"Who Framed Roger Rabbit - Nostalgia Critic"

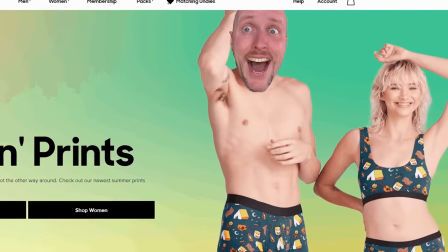Available in sizes from extra small to four extra large, MeUndies has countless styles and prints to choose from, so your buns can have more fun.
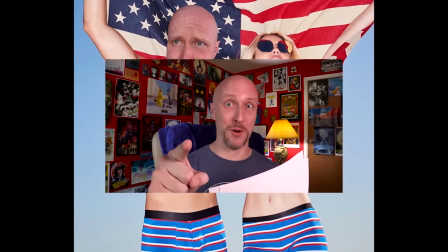That one was in the read? I did not make that one up. And MeUndies has a great offer for my viewers.
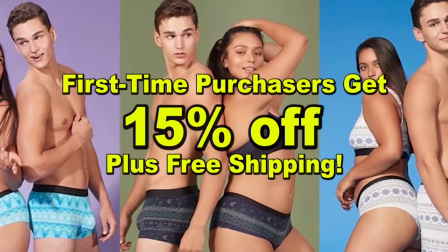For any first-time purchasers, you get 15% off and free shipping. MeUndies also has the protection-free philosophy.
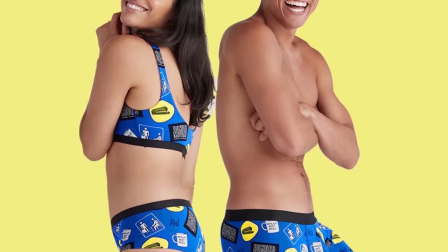If you're not satisfied with any product for any reason, they'll refund or exchange it. No caveats, no questions.
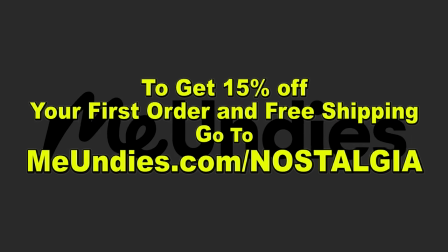To get your 15% off your first order and free shipping, go to meundies.com slash nostalgia.
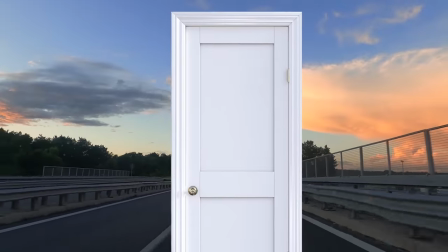That's MeUndies.com slash Nostalgia. This has been the MeUndies Door! Companies can have a door for a mascot, why not?
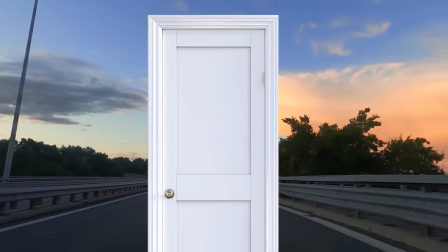Saying, don't just look comfortable, be comfortable.
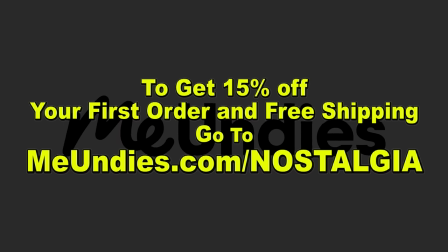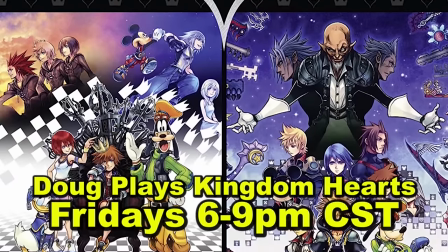Don't forget to check me out playing Kingdom Hearts Fridays from 6 to 9 on Twitch. We got content six days a week, hope to see you there.
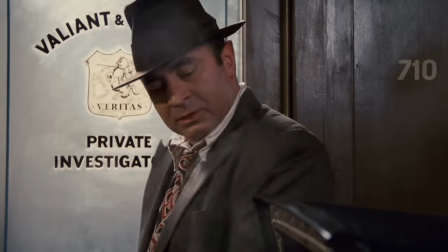Back at Eddie's office, Baby Herman shows up to tell him Acme had a will leaving Toontown to the Toons, and that's the reason he was killed off.
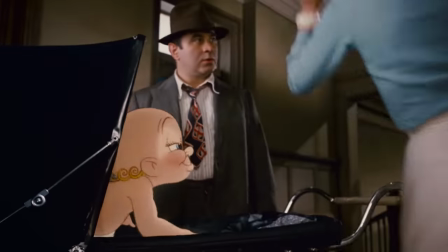Why don't you run downstairs and get me a racing form? Oh!
Even babies didn't treat women like people back then.
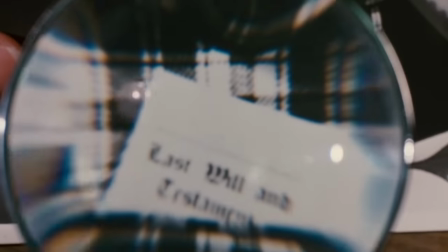Eh, who says they do now, actually? Upon further inspection, he finds Herman was right, and upon even more inspection, he finds Roger hiding out at his place.
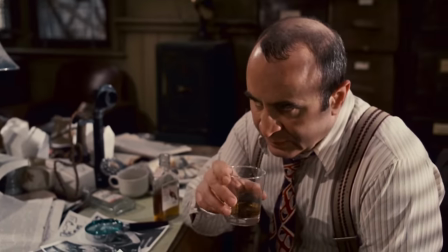When a dude's in trouble, there's only one place to go. Valium and Valium. Not anymore.
I suppose this is as good a time as any to talk about the phenomenal animation and the amazing support it had.
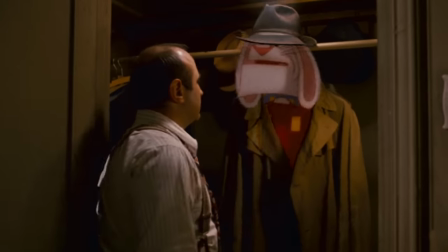On the one hand, you have the animation itself,
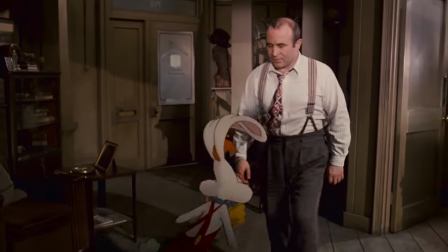which, keep in mind, there was no CGI back then to measure the lighting or geometric placement of where they should be, yet when they showed the first test to producers,
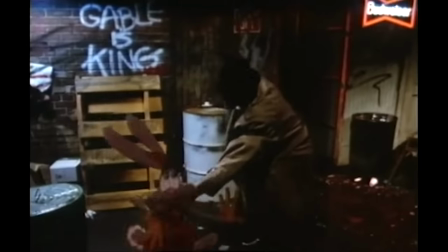some of them legitimately asked, who's the guy in the rabbit suit?
And you're not gonna get away from me again, this time.
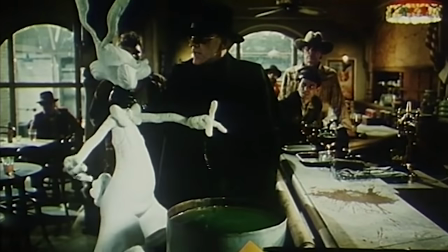Part of that is because another version of the film was shot with stand-ins to get an idea of where they would be and how the lighting would hit them.
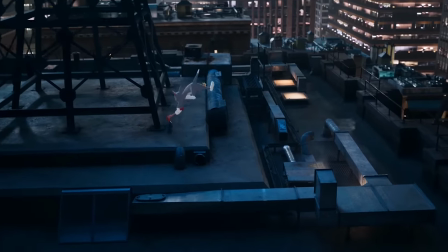Compare this to, say, Tom and Jerry, where they move funny, but never fully look like they're there.
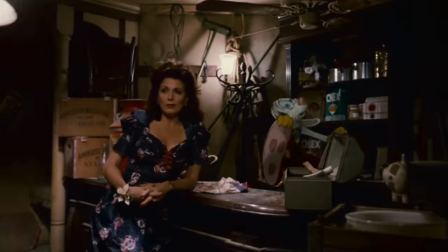Here, even in scenes where Zemeckis wanted to show off by having lighting constantly change,
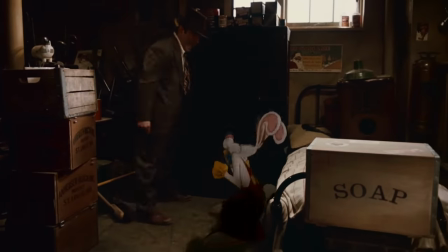you completely believe they're sharing the same space, even getting the shadows and reflections down.
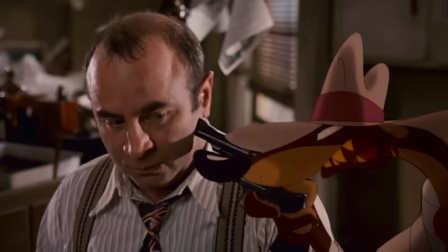Second is the support behind the animation. On top of the actor's brilliant conviction, making you believe they're looking at something that's not there.
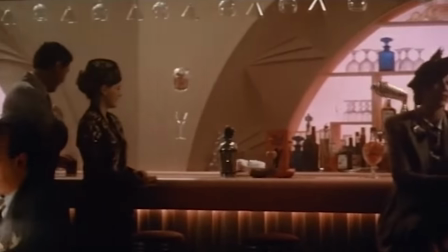Just watch actors with Jar Jar to figure out how tricky this can be. There was tons of miming, strings, and inventive mechanics to manipulate the world around them.
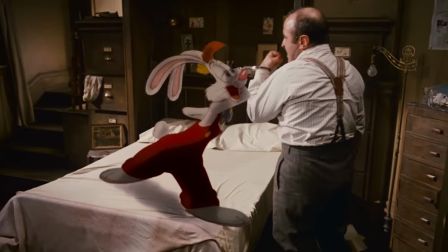Eddie's cuffs in this scene, for example, are just a sculpture frozen in this protruding position,
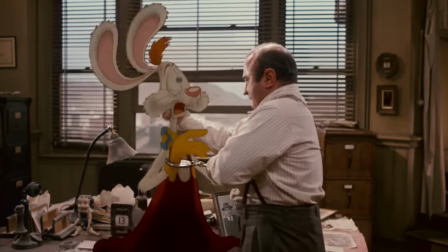as these two would constantly be struggling away from each other, so it would naturally be in that position.
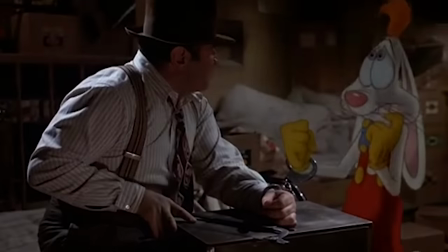You don't think of these details as a kid, and sometimes you don't even think of them as an adult, which is a clear sign of how amazing a job the film is doing.
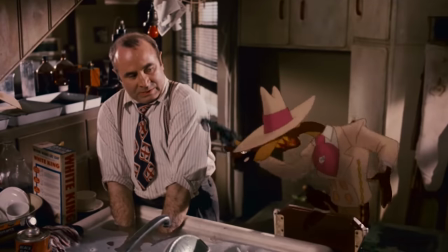Step out of line, and we'll hang you and your laundry out to dry.
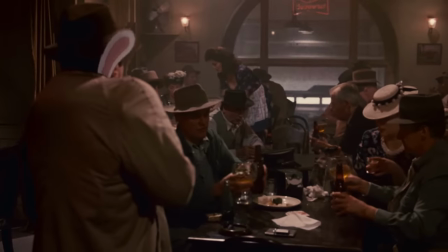After they escape the weasels, Eddie takes Roger to the bar.
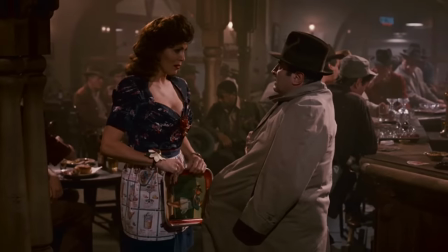But tell me, Eddie, is that a rabbit in your pocket, or are you just happy to see me?
Can't it be both?
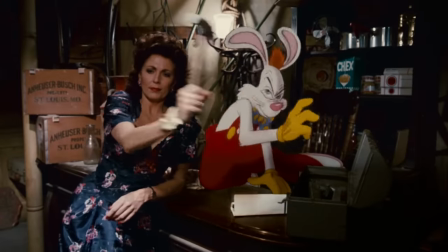They get out of the cuffs, and Eddie asks Dolores to check on Acme's probate.
Yeah, check the probate. Why, my Uncle Thumper had a problem with his probate.
Wait, it's not the same thumper I'm thinkin' of, is it?
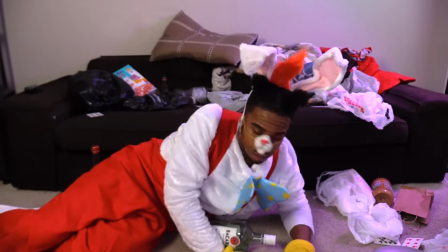No, no. Totally unrelated. You embarrassed to me, boy!
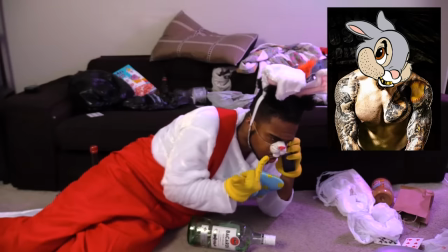Bite my fluffy tail, you peter rabbit reject! You would be nothin' without me! Oh, you wanna come down here? Do you know the things I had to do? Come on down! I'm gonna just pretend this isn't happening. Get the nickel exchange to my Francis- Bring your fluffy ass here!
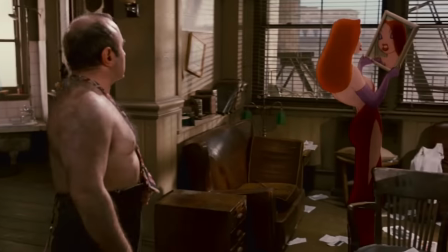Jessica visits Eddie to ask him to find Roger.
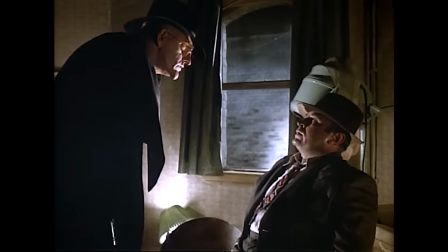Now, if you're wondering why he's getting out of the shower here, it's because there's a very long deleted scene where he's taken to Toontown as torture,
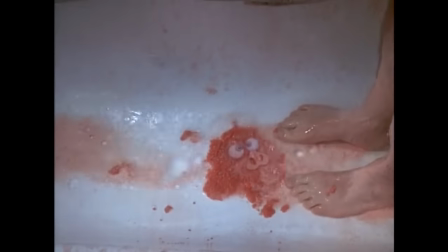putting a giant pig head on him that washes off in the shower. This was cut because it's fucking bizarre!
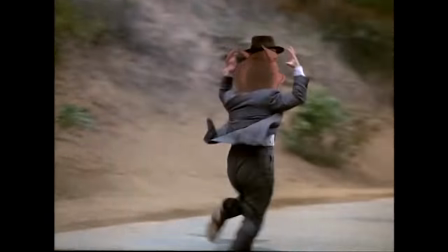There's no reason to have it in the film that gives away part of the reveal of Toontown, and even Hoskins' accent and Lloyd's acting seem a little off.
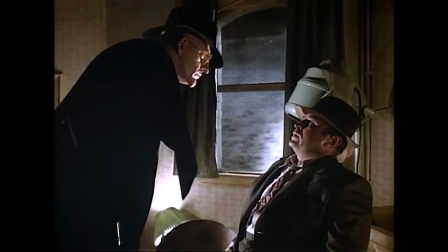Rummaging around in a lady's dressing room. Tissed, tissed, tissed.